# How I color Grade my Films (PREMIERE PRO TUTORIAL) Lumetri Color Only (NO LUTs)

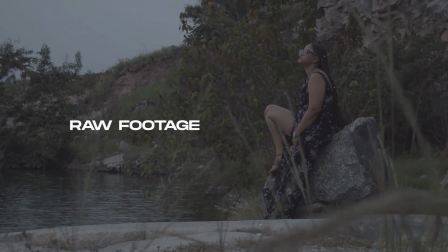What's up guys, hope you're doing great. This is Kobe Shots and in today's video I'm going to show you how I color grade my films in Premiere
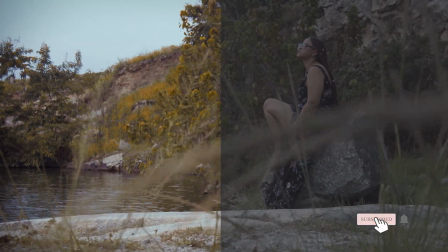Pro using only Lumetri Color without any influence by LUTs or presets.
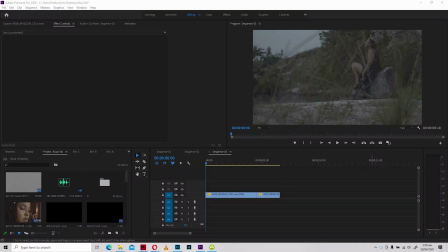Let's get right into the video. Okay, welcome guys to Premiere Pro. Let us look at the footages once more in its flat profile. Okay, so this is without any grade, straight out of camera shots from my Blackmagic Pocket Cinema Camera 4K.
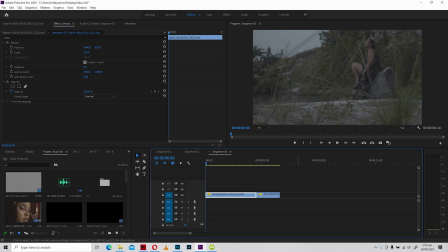Alright, so the first thing that I always do is to color correct before if I would do any other thing in addition to that, I do that. Alright, so under normal circumstances, you can edit everything or you can color grade on the clip itself,
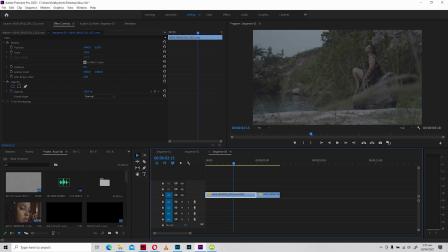but it is always advisable that you use an adjustment layer, which you can easily find right over here. Create a new one, make sure that it conforms to the resolution of your program or your sequence, then click OK and it creates it right over here for you.
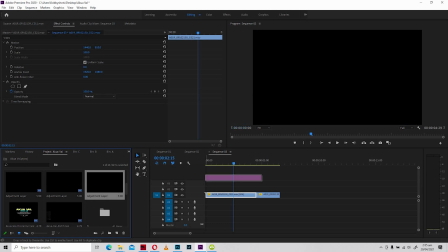All right, so that's exactly what we're going to do. You're going to drag it all the way on top over the footages.
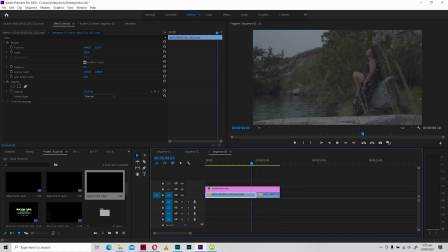Okay, I am not stretching it all over to this end because these clips are different and they ought to be treated separately, individually and differently. Okay, so let us begin with this particular clip.
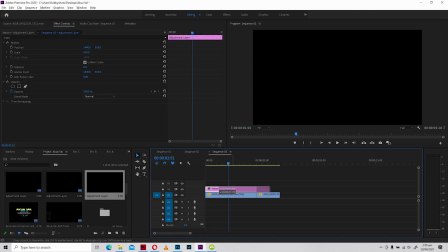But I can easily hold Alt and drag,
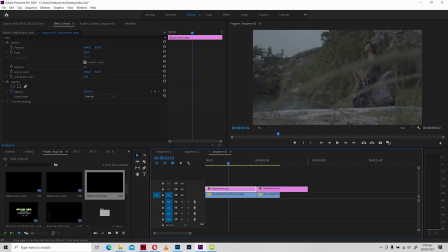clicking the left mouse button and drag it all the way to the other to duplicate the adjustment layer.
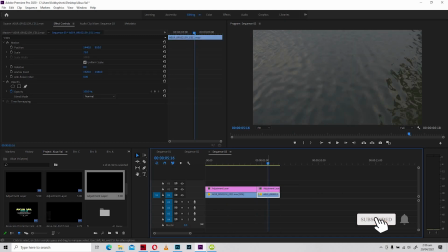So I can lay it right on top of the other clip and have a different adjustment layer to work with.
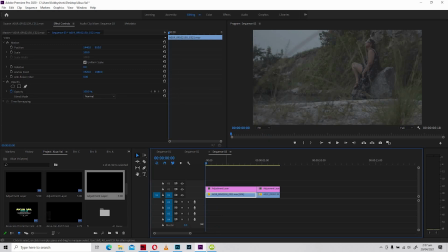All right, so let us begin with this particular footage. So I shot this clip in 60 frames per second so that I could slow it down. In fact, I normally shoot all my clips in 60 frames per second so that in case I need to slow something down that I didn't originally decide to slow it down,
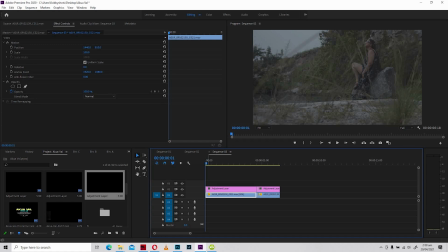I wouldn't have any difficulties in doing that. So now let's move into color grading. All right, so I'm going to start with color correcting and that's just to correct the flat profile. You realize that there's no contrast, there's zero saturation and everything looks dull, and there's a clean slate to start with.
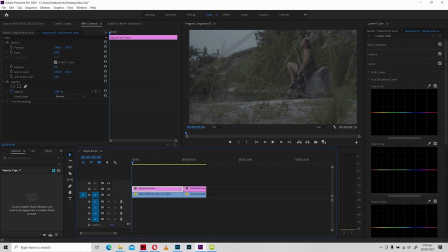So what I'm going to do first of all is to hit color. When I have the adjustment layer selected, it's going to bring me Lumetri Color. I could also as well select a Lumetri Color right over here, just like I've typed in Lumetri
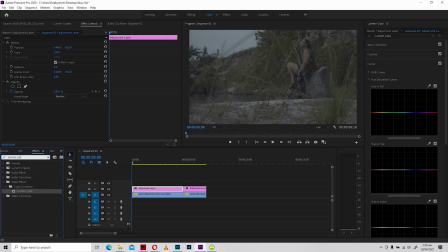Color, and it would have brought me the same thing. But activating something or moving something over here will automatically make Lumetri Color appear on its own. All right, so let us start with the color grading by, you know, adjusting the tint or the temperature.
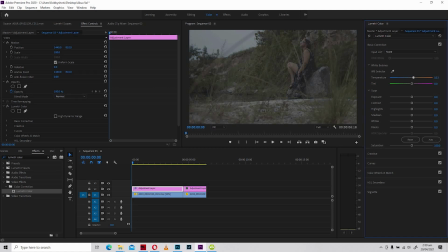All right, this was shot during sunset, so I have the intention of giving it a little bit of warmth like that, and I'm going to increase the exposure because it's a little bit dark. I'm going to push the contrast to the right for more defined edges and detail.
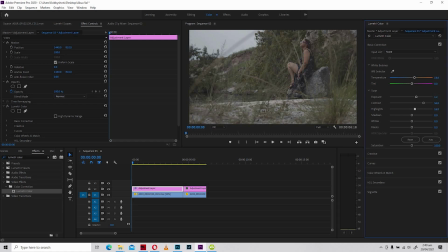I'm gonna also increase the highlights, but not too much so that I don't blow out the sky, because I'm gonna give the sky a little bit of a teal color in the end. Right, so I'm gonna equally increase the whites so that it can affect the skin tone much better. Now going back to the temperature,
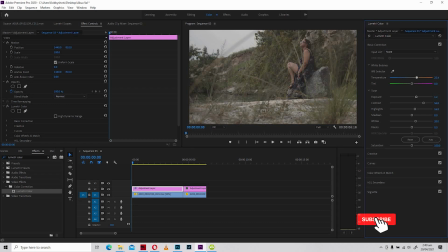you realize that you have better results when the exposure is worked out correctly as well as the contrast. So I think pushing the contrast a little bit to the right will serve me well. Okay, all right, so I think it's a little bit better.
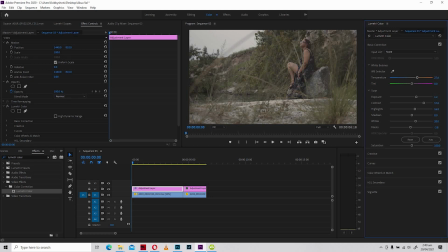I think I like what I'm seeing. Okay, so let us move on to creative. You could easily use saturation, but saturation is kind of very, very strong.
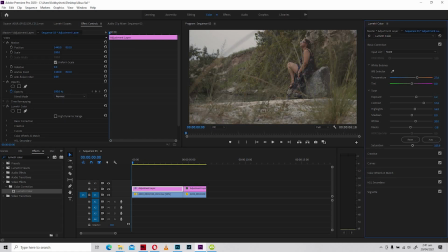And since I don't want to move too quick, I want to be subtle enough with my grading, I'm gonna use vibrance instead. Push it a little bit to the right to get some vibrance in there.
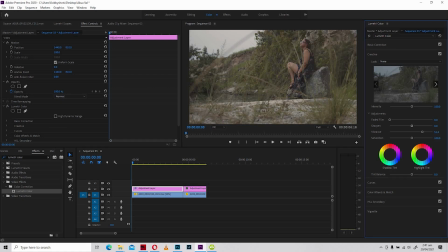All right, and immediately realize that the greens are popping out and the skin tone is also popping out as well. Okay, all right, once that I have my vibrance set up right, I'm gonna move down to shadow tint and highlight tint.
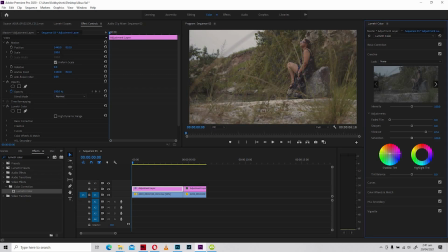All right, what I'm gonna do over here is that I'm gonna push in some colors into the shadows, and I'll also push some colors into the highlights. All right, so with the shadows, I double click this, it reverts back to normal.
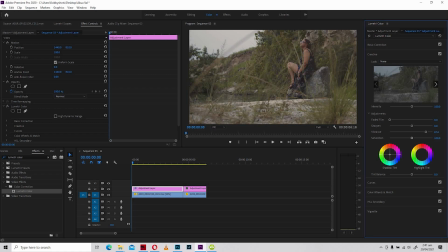So with the shadows, what I'm gonna do is I'm going to push a little bit of, you know, warmth into the shadows, okay, to maintain the sunset feel that I wanted to have.
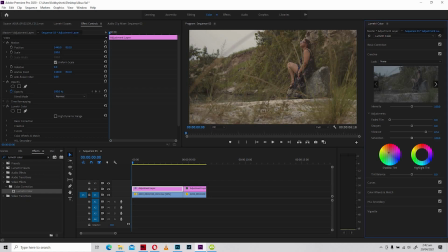All right, So realize that it is popping out and it's giving some nice warm tones to the shot. All right, and equally, I'm going to drag the highlights, but this time downward, so I can affect the highlights.
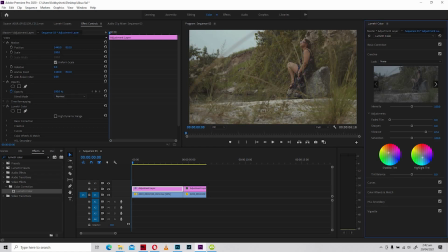And do you remember that I said I was going to give my sky that tint of blue so I could give it, you know, some life? Because without these pushed, remember that this particular area was actually blown out without detail.
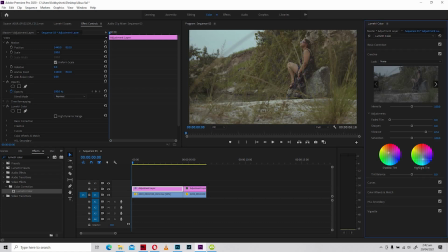So bringing the highlights down this way, right towards the blues, is gonna affect everything highlight. So you realize that the ground, the rock she's sitting on, and even her skin tone, because she's light skinned, the highlight tint is actually affecting all those areas.
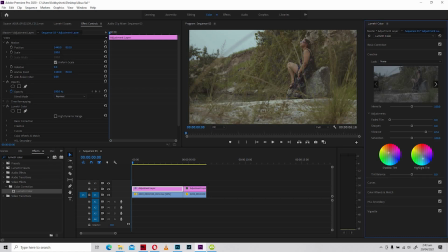But particularly, I'm targeting this area, and I think even though it affected some highlights in the areas that I didn't really intend to give highlights of blue, still works pretty well, and I like this feel. All right, so I'm gonna move on to curves, and this is where all the magic actually happens.
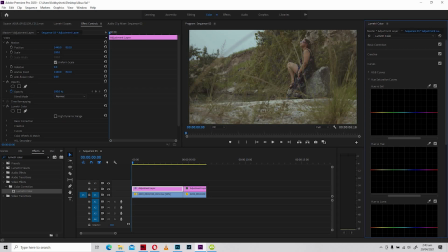So what I'm gonna do first of all is to increase the vibrance in the greens. Okay, all right, a little bit this way. Okay, and I'm going to select the hue. All right, so I'm going to actually target the green area,
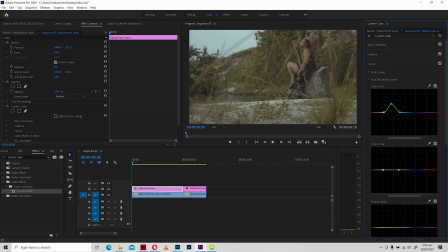and I'm gonna click and set these pegs over here, and I'm gonna push upward. And as I push upward, it changes the green a little bit. Let me add a little bit of yellow so that it actually affects it much better.
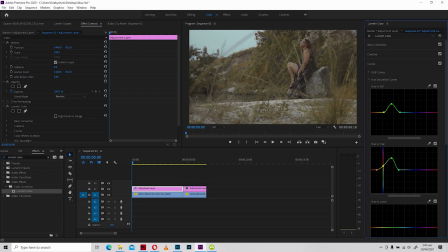There's a lot of yellow than a lot of green. According to these softwares, there's a lot of yellows in the green areas, especially foliage. That's how the softwares understand the foliage. So you have to select more of the yellows inward than just the greens.
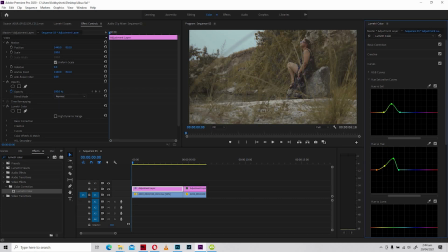All right, so I think this is set right. Let me go back here and increase the saturation in the yellows, and there you see a very wonderful transformation from all green to a little bit of yellows into the green areas. All right, so equally, I'm gonna go downward.
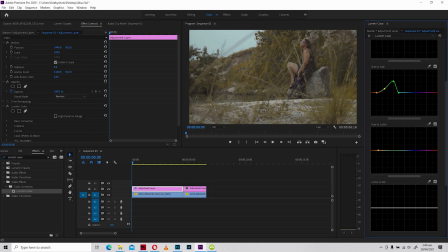All right, and play a little bit with the luminosity or the luma, hue luma. I'm selecting the yellow and the green areas as well once more. Okay. All right. Since everything is set up right, let's go back to the creative, okay,
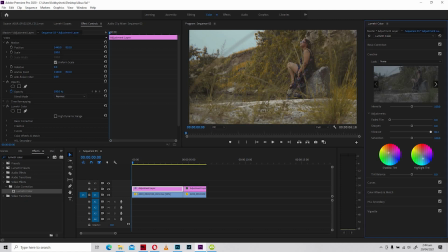and increase the vibrance even further to make the greens pop out some more. All right. And I'll go back to the basic correction and play around with my highlights, my whites.
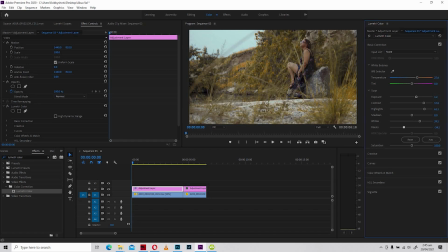Okay. Then the blacks a little bit more, and it makes it pop wonderfully well. One thing I didn't really touch, because I didn't know or I didn't have any idea about how the outcome was going to turn out, is the tint.